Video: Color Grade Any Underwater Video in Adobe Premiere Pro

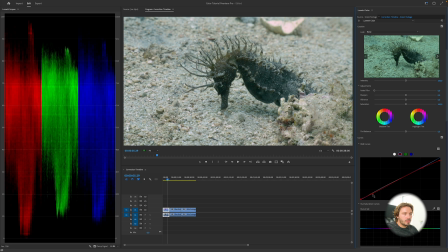4:09 For the rest of the curve, I'm gonna put it back with another point here. This is really for advanced correction. It's just, it gives a bit more finesse, more finish. And we can see right now, before, after, the effect on it is really great.
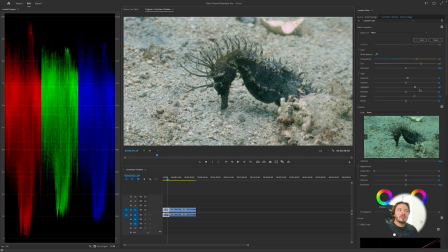4:28 This was shot on sand, therefore there is still that really warmy sandy color. If I would like maybe to put it a little bit more bluer, I might just move a little bit that slider. But I think it looks really great like this.
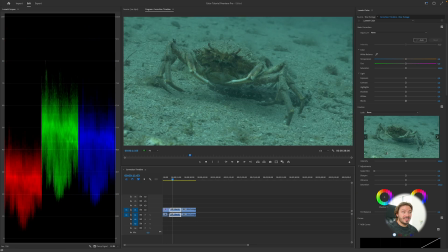4:41 Okay, so here is our second footage, which is a massive crab that we saw during our first dive in Croatia. It was quite of a quick moment. I didn't have time to adjust any white balance. Therefore, the image is quite flat. And I think I was also in flat profile, which is really bad underwater.
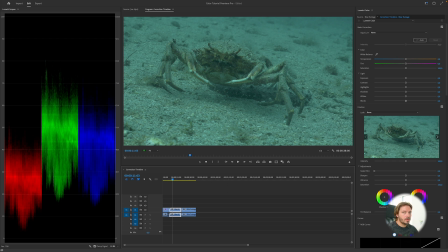4:58 Guys, don't shoot flat underwater. Vlog doesn't work underwater. So we're gonna take the same step as before. We're gonna want to adjust first our temperature slider to have the same matching effect. And then we want to have again our correction here.
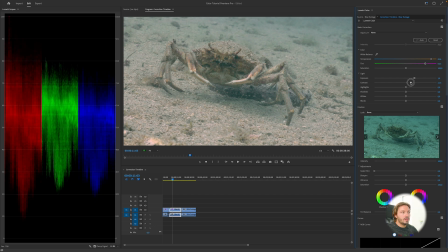5:17 I'm gonna push again the exposure to bring everything like that and maybe a bit of contrast. Be careful with contrast. If you push too much contrast, you're gonna arrive with those weird shifted color up and down.
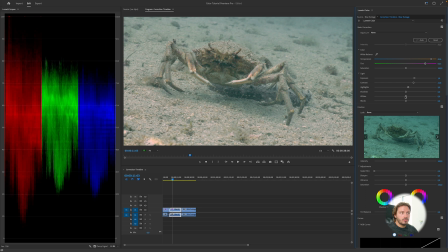5:30 So it's better to actually keep the contrast quite low and just play a little bit with shadow and highlight than actually do the same thing with contrast. So keep contrast quite low. If not, you're gonna end up, if you're gonna see, I'm gonna push the contrast and see the green and the blue are higher and the red is lower.
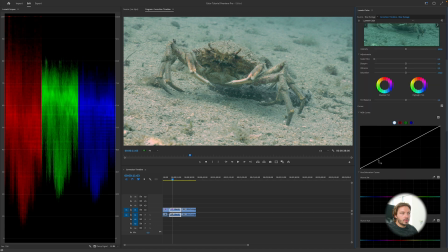5:50 So we want to keep that quite low. And what I'm gonna do is I'm gonna go to my curve here on the white curve, which is the wall image curve. And I'm just gonna play a little bit with it a bit more, just a tiny bit, not too much.
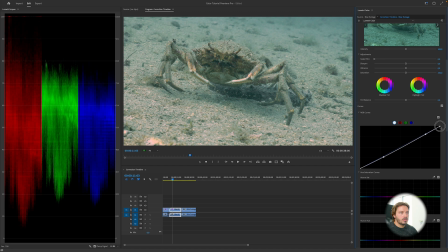6:05 I don't want to destroy the image. Like this, like it's perfect. Before, after, before, after, there's no comparison, right?
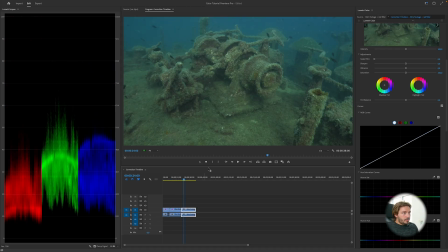6:19 This was also one of the wreck of Croatia. Filmed at 27 meter-ish. And we can see that first the image is quite dark. So the whole information of the color is in the bottom part of the image.
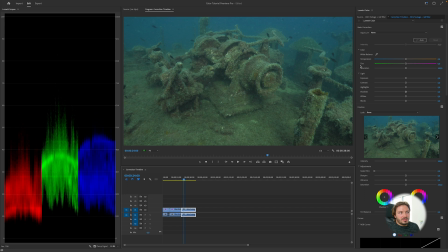6:31 And it's green, right? It doesn't look nice. So same thing as before. We're gonna try to align everything, but I hit here the 100%. I could definitely put 140 or something like this, and this would work.
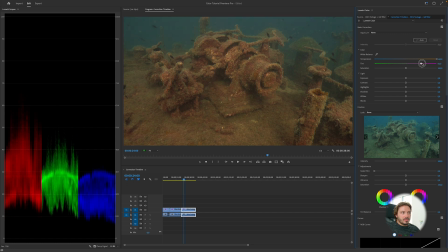6:49 But I think it's not gonna be the best image, the best solution, because here, if I start to shift, like everything goes pinkish and it's not that great. We can see that also we lose color when we do that.
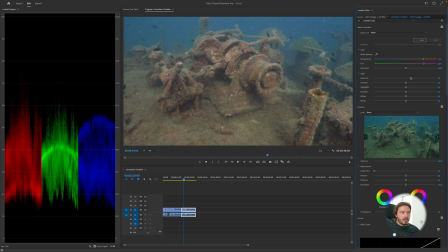7:02 So I'm gonna just try to balance a bit the image in here, and I'm gonna do most of it in the curve later.
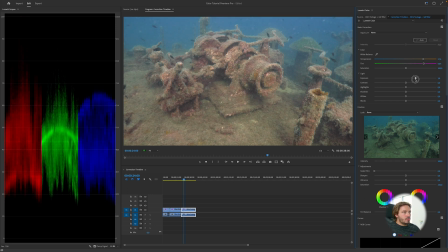7:10 So I have my exposure, which is in somehow.
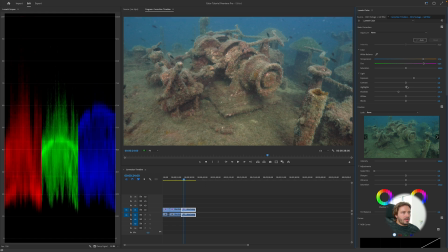7:15 I'm gonna push down a bit of shadow to have more shadows and a bit higher highlight.
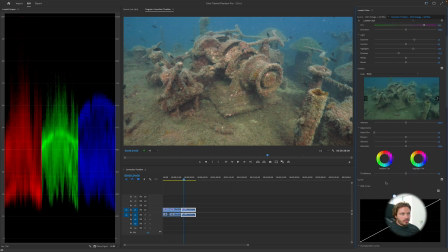7:21 And I'm fairly happy with that for now. And I'm gonna dive into my red. So my image is mainly red, okay? And here on the RGB curve, from the bottom to top, here is the shadow part and here is the highlight part.
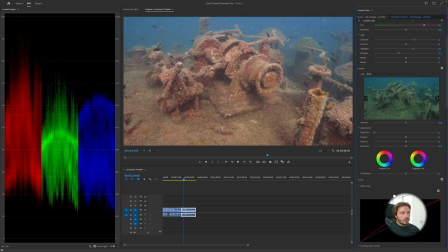7:38 I'm gonna bump the overall image to red. See, already everything is bumping red.
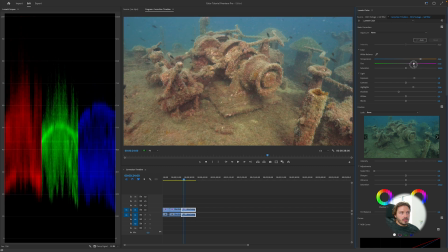7:46 So I'm gonna reduce a little bit more here and here.
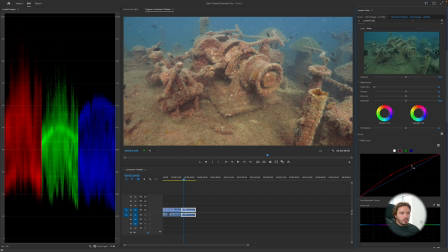7:50 Then we start to have this nice warm tone without having too harsh of an image. I just want a bit more of those reddish, rusty spots everywhere.
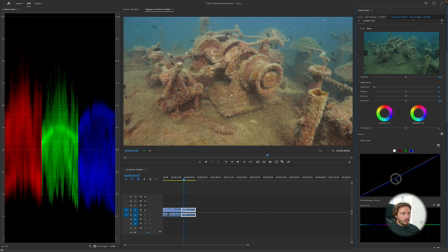8:09 And on my blue one, I want to remove a little bit of blue.